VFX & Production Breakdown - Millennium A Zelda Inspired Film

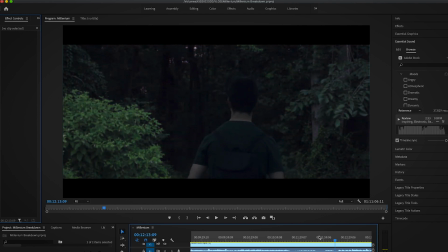[4:19]
Okay, so this is another shot that kind of stood out in my mind that I remembered making originally when we first shot this. This was done, normally we would do this with kind of a green screen effect with the pop-out green screen.
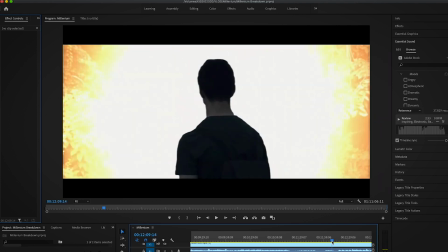[4:31]
I don't remember if we had the pop-out green screen at this point, but this was done with rotoscoping for Joe here,
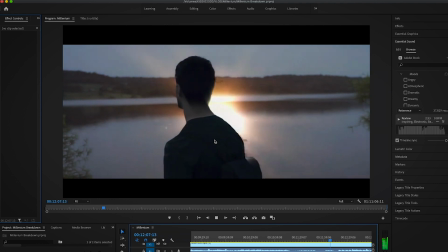[4:37]
and honestly it was a pretty decent rotoscope for the time.
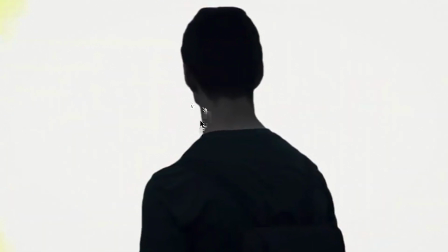[4:41]
A little bit of a kind of getting rid of his chin over here, but and it's a little blobby around the edges.
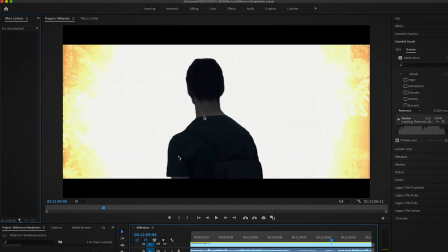[4:49]
Normally what I would do now is if I was rotoscoping something like this, I would make it a little bit more feathered and a little bit more smooth.
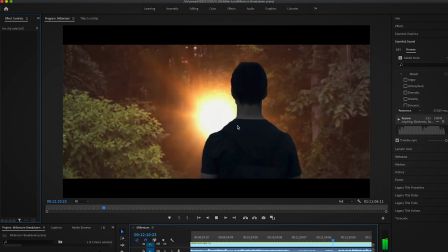[4:56]
I would have the light leaking onto his shoulders. You know, overall, you know, good effect at the time, and it works because, you know,
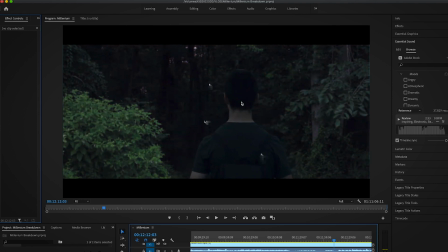[5:03]
the way the color is and the way it's working, I get the idea and the impression that he actually is in this new location here. As long as it looks right and, you know, it works.
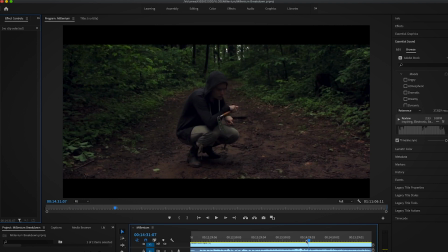[5:18]
Okay, so this cool Midna effect here from the kind of the Twilight Princess era. This is done with a variety of different effects here. This is done with like a particular layer or particle world layer of these black floating squares here, kind of referencing the Twilight Princess kind of effects, the way it came in.
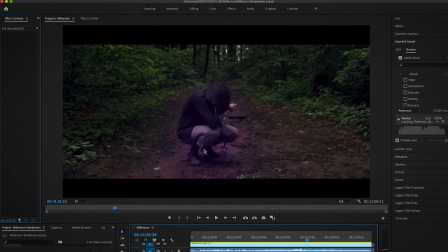[5:34]
And it's just looks like it's just really just a simple mask that's animating up and revealing her. Obviously, we took a blank plate here where we didn't see her in the shot, and then we kept it on a tripod, and then for the second shot we put her here and then did,
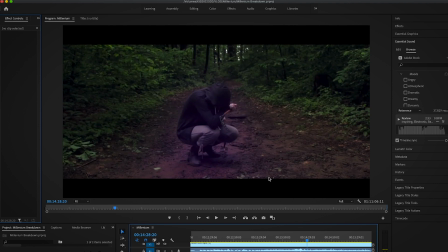[5:52]
you know, this sort of masking effect up, and it kind of coincides with the animation of the particle layers here, giving the impression that the particle layers are building her in. You know, nowadays we probably would do something a little bit more complex than that, like kind of what we did for the Infinity War series.
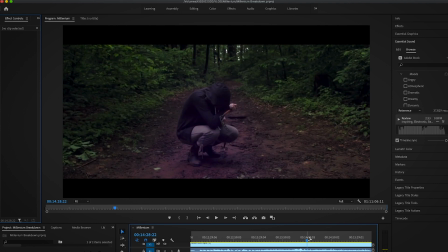[6:11]
Dust effects, we kind of just do the opposite of that, where the blocky particle layers are actually individually building the layer here. But you know, it's simple enough and it works, and the purple glow really kind of adds to the whole effect there and kind of brings it all together.
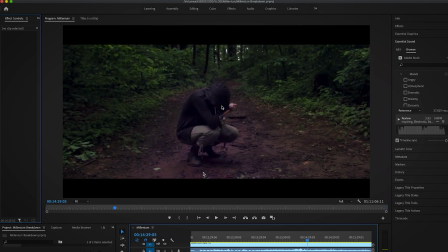[6:30]
But doing that little kind of push in post is something that helps, you know, sell the movement a little bit more. If you can add a little bit movement into your VFX shot, it always sells it a little bit more.
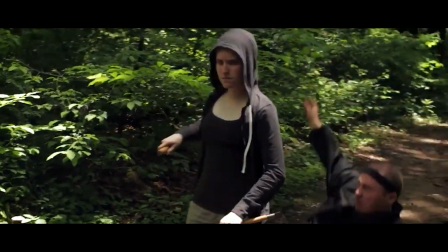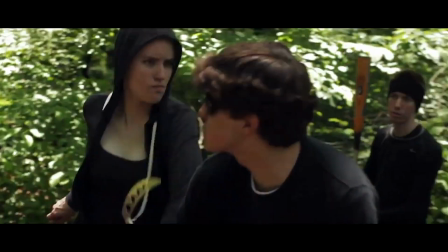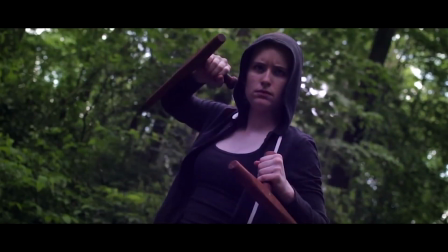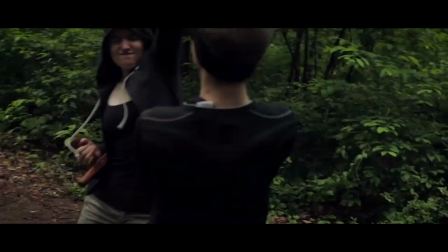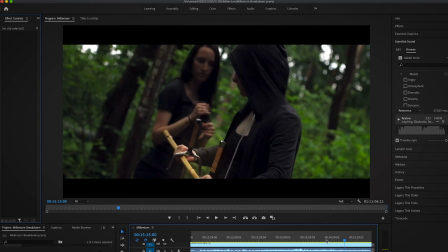[7:05]
Okay, so you probably have noticed a big problem with this scene, and this is something we got a lot of feedback for. Big mistake that I made throughout the scene, and you know, this is just because of a lack of experience of doing fight scenes and stuff like that. There are a severe lack of sound effects and sound design in here.
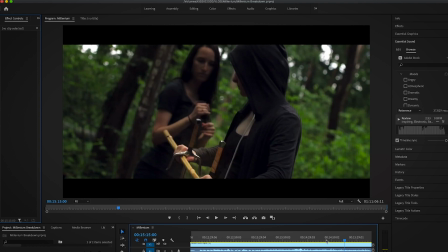[7:23]
It's a very, very stiff fight scene. It's a very stiff fight scene. It's a very quiet fight scene, and that's a big mistake. And a lot of people were saying that this is kind of the point where it brought them out of the film a little bit, because it just didn't look realistic.
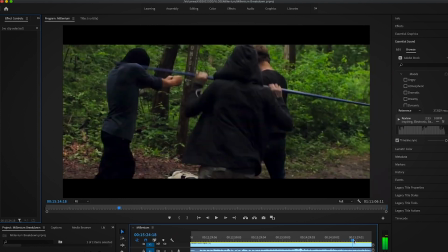[7:37]
And if you're gonna make a fight scene with this, especially with a lot of weapons, you gotta make sure you're doing a lot of sound effects.
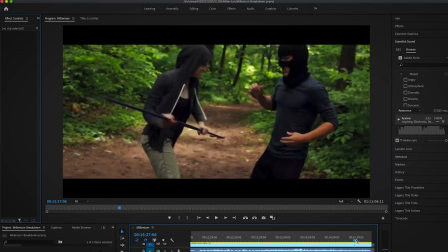[7:46]
When you're doing fight scenes, you want to even up the ante with the sound effects so much more. You want to bring a lot of depth, and you want to bring a lot of life to that scene,
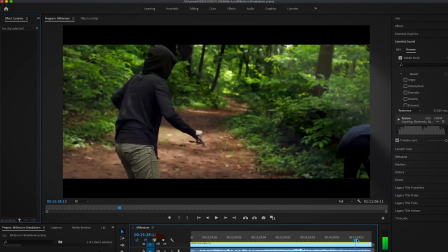[7:54]
even if it's sounds that you don't necessarily think you would hear in a realistic fight scene.
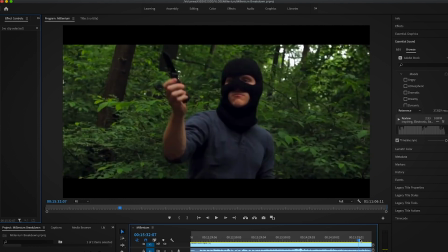[8:00]
If you're seeing it in real life, you know, you want to bring that energy, and this just, because they don't have the sound effects, it just doesn't have the energy.